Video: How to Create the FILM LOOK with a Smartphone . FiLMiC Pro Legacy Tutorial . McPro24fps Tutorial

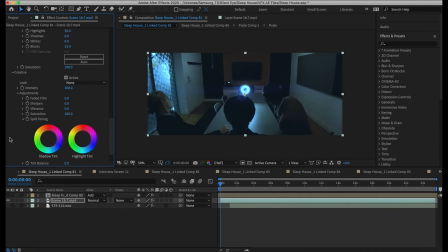(12:17)
I edited all 5 episodes of Silent Eye using Adobe Premiere Pro, and one of the settings in Lumetri Color is sharpness.
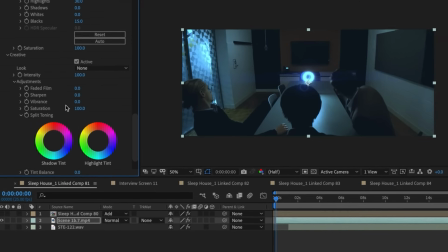(12:24)
So if you slide this to the negative, maybe about 10 or 20 points, the image softens and looks more like film.
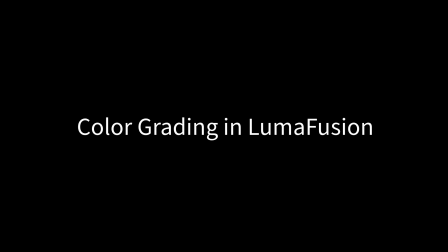(12:31)
Another thing I mentioned earlier is less contrast, so I generally push the gain in the shadows here, about 10 or 20 points.
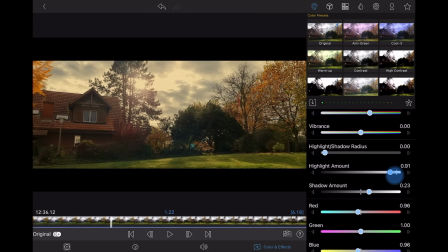(12:39)
And this makes the blacks less black and more like film. You can also, if you want to, just pull the highlights down a little bit. When it comes to choosing a color for your film look, there's no real rule. But just don't overdo it, because if you push the colors too much, it looks too unnatural, and then that takes people out of the film.
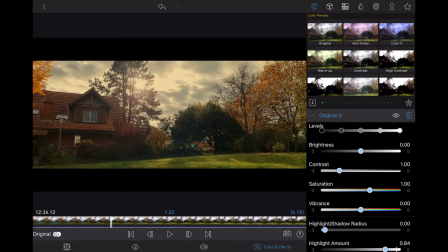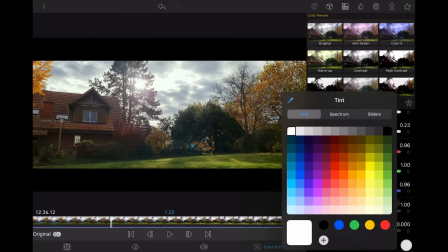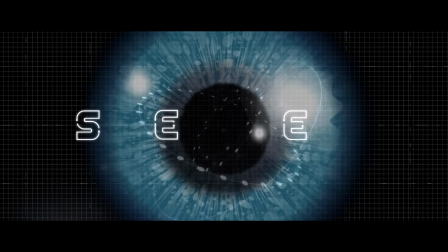(13:12)
So if you want to find out more about how we made the Silent Eye series,
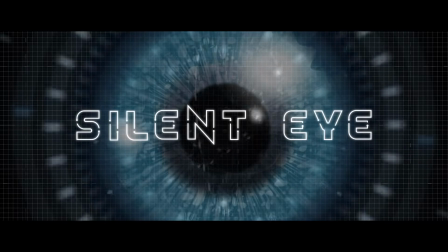(13:15)
we have set up a Patreon page where you will get exclusive access to the full resolution versions of each episode.
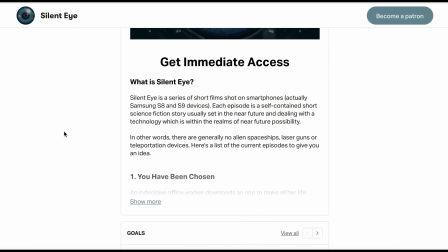(13:22)
I've also recorded 5 making of podcasts where I go through step by step the challenges we faced shooting each episode.
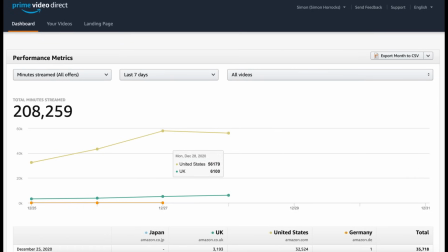(13:30)
So in future, I'll be adding all the behind the scenes photos and videos. Plus, I'm going to go more into detail about how we got the episodes onto Amazon Prime,
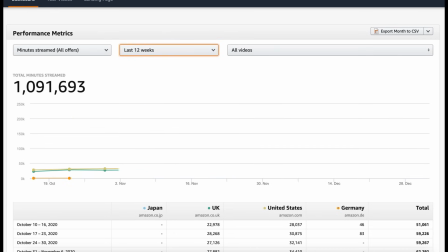(13:39)
how many views we got, and other analytics, plus how much money we made from being on Amazon Prime.
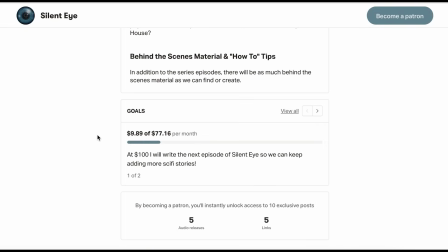(13:46)
And if there's demand for more detailed tutorials and so on, I will include those in the future.
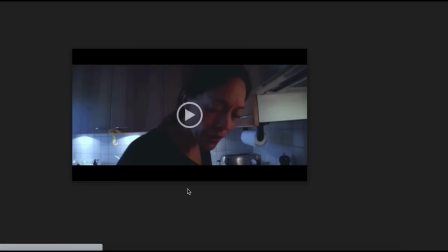(13:51)
And if you just want to dip in, watch the episodes, and listen to the podcasts, it's about $5 all in.
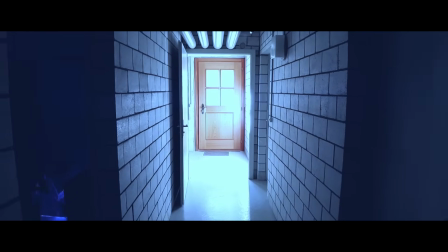(13:57)
And then all you have to do is just cancel your subscription before the next month. And so you'll, yeah, simple as that.
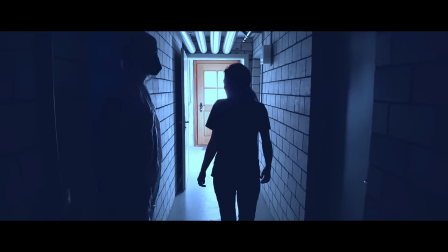(14:04)
So that's it for this video. I hope you found it useful, and I'll see you in the next video.